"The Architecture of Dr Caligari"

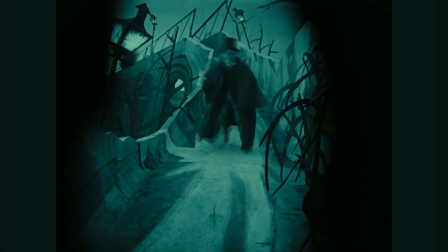[0:00]
The Cabinet of Dr Caligari is mostly known for the visual aspects of its stage design.
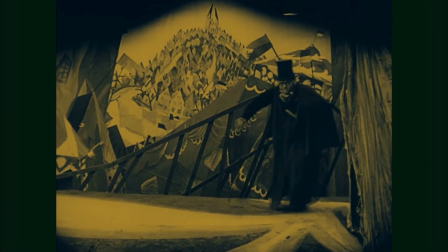[0:04]
Rather than a realistic city, it depicts an exaggerated, expressionist idea of a city, with twisted and distorted forms reinforcing the story.
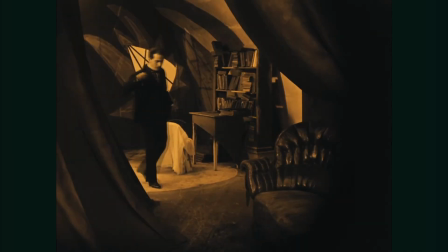[0:13]
I work in architecture, thus I'm very interested in fictional architecture.
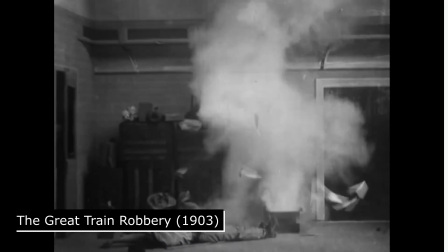[0:18]
Very early cinema was a novelty, just with the basic capture of reality being groundbreaking.
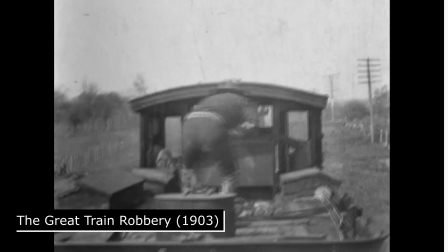[0:23]
But as the medium became more established, fantastical experimentation quickly began.
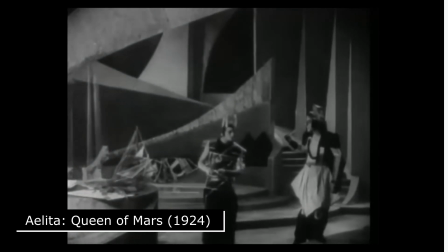[0:28]
Alita, Queen of Mars, has fantastic sci-fi sets. Metropolis has some of the most iconic imagery in early cinema.
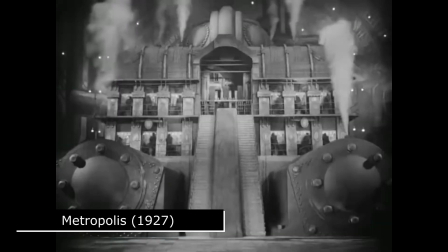[0:35]
The design and architectural styles of the time were adapted into set design for an image of the future.
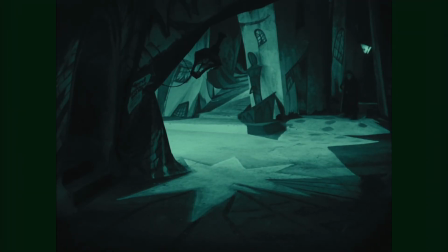[0:40]
Predating both of those examples, though, is 1920's The Cabinet of Dr. Caligari, which shows not an imagined future, but an exaggerated realistic setting.
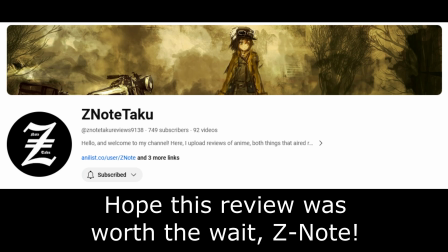[0:49]
More importantly, several years ago I promised fellow reviewer Z-Note I'd write a review of this movie. Oops, better late than never. Spoiler warning for the whole movie, by the way.
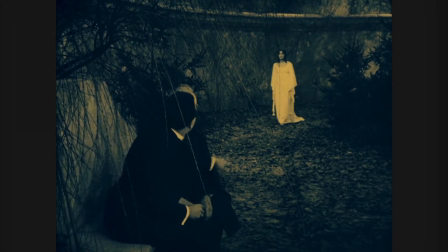[1:01]
The film opens in a realistic location with a story as a framing device,
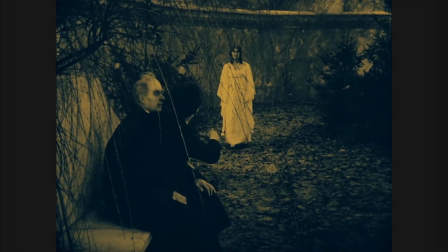[1:05]
purporting to tell the tale of what happened to the distant-looking woman, Jane, wandering through the shot.
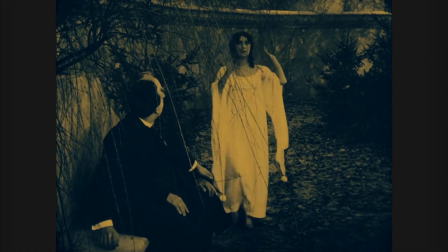[1:11]
The rest of the film is this story being told, until it reaches up to the present-day situation and the realistic set returns.
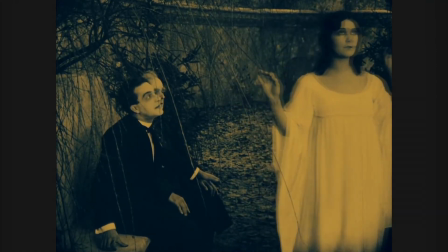[1:18]
On a first viewing, I didn't think much about this.
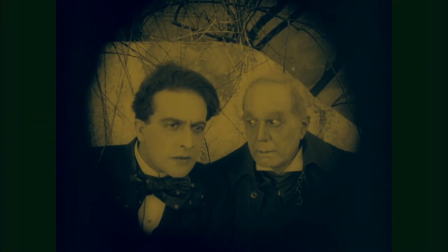[1:21]
Setting up a hook at the start of the story is important, and framing it as a story gives complete freedom to skip past any boring parts and get right to what's important.
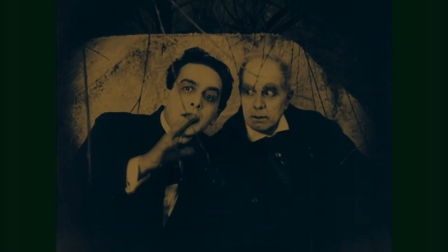[1:30]
However, the aesthetics of this framing device are actually very important, and it all clearly fits together in the end.
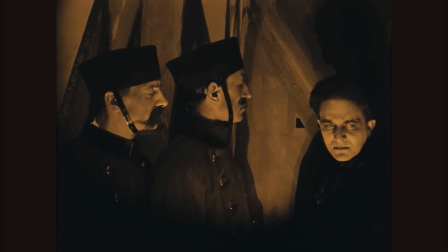[1:36]
As a horror story, the plot builds up to a confrontation between the main characters and Dr. Caligari,
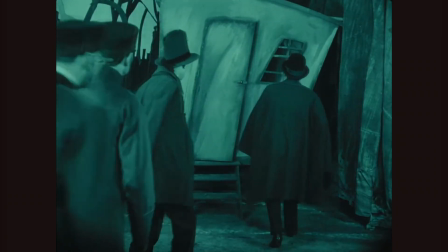[1:42]
as he sends his somnambulist out at night for his own mysterious aims.
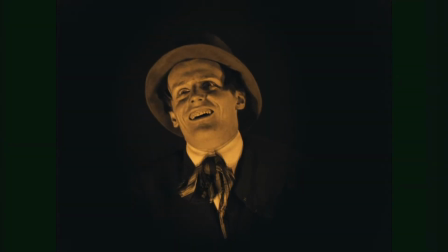[1:45]
And of course, there is an ominous prediction that a main character will die, because every scary story needs that.
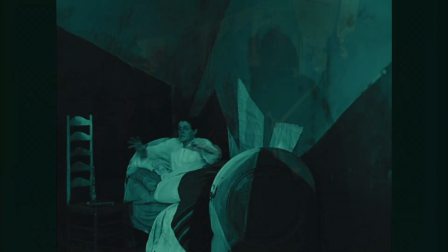[1:52]
A hypnotist, Dr. Caligari, at a traveling fair has a sleepwalker, who predicts the death of Francis's friend Alan.
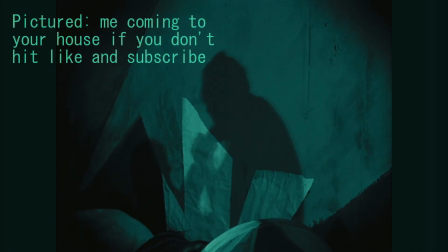[1:59]
That prediction proves correct, by way of someone breaking into his home and stabbing him to death.
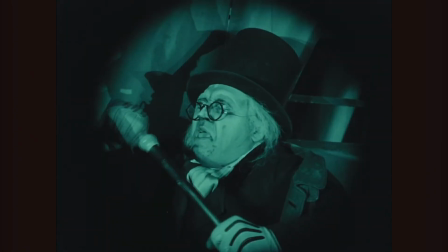[2:04]
The eventual reveal within the story is that Dr. Caligari is the director of a mental asylum.
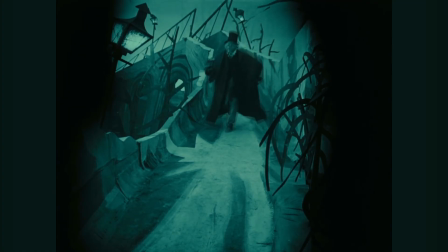[2:09]
He's been using patients for his sick crimes and experiments.
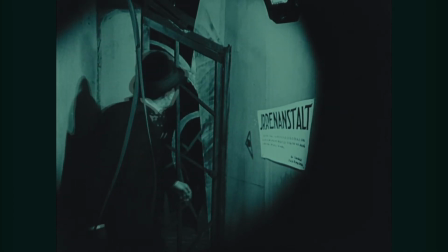[2:13]
But the eventual reveal of the film itself is that the main character, Francis, who was telling the story, is also a patient at the asylum.
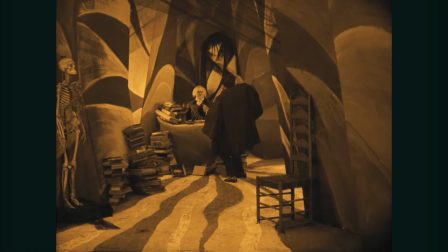[2:21]
In the opening of the film, he's not a concerned visitor, he's one of the patients too.
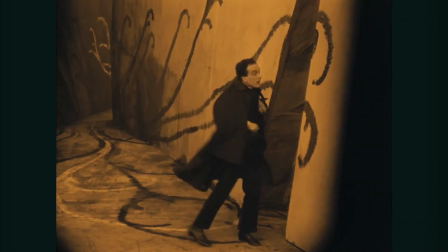[2:26]
And it should have been obvious all along, as the very architecture was screaming that at you.
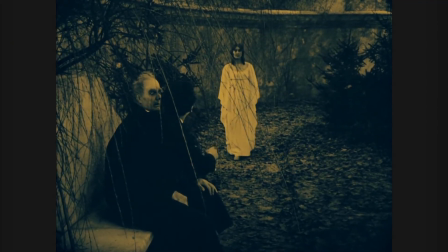[2:31]
The entire story within a story is framed by exaggerated and twisted forms because it stems from the mind of a madman.
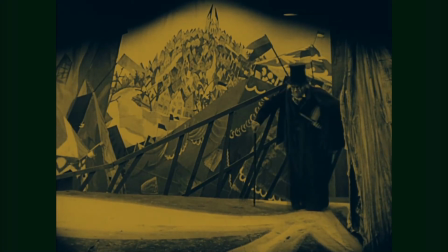[2:37]
And he's become deluded that the director of the asylum he lives in is a criminal. Bum bum bum!
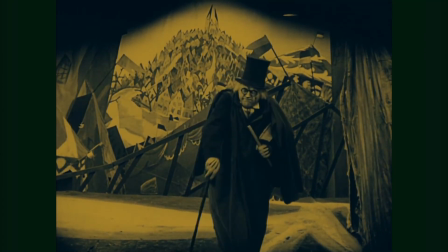[2:45]
This is not a particularly novel interpretation of the film or anything. I'm not saying I found a new secret of the movie that's over 100 years old. Rather, I just appreciate the expressionist approach of Dr. Caligari. The very architecture of the world is commonly used for background detail and world building,
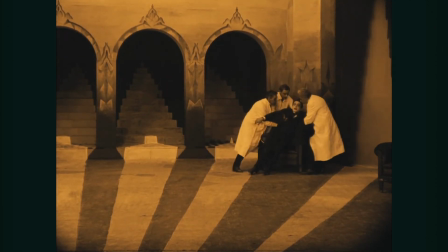[3:01]
but with a focus on visual fidelity and verisimilitude in movies, it's rare for a story to commit wholeheartedly to abstraction.
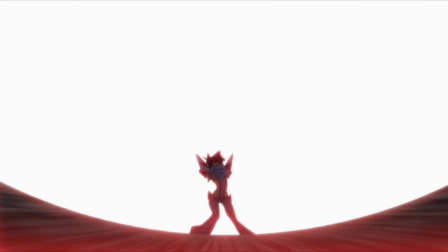[3:08]
At least in live action. Shoutouts to all the great and wild abstract animation out there.
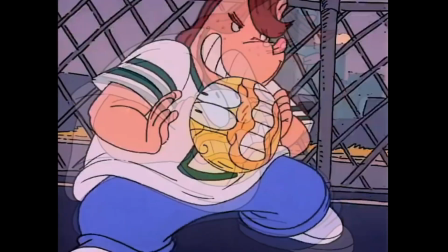[3:13]
Thanks for watching.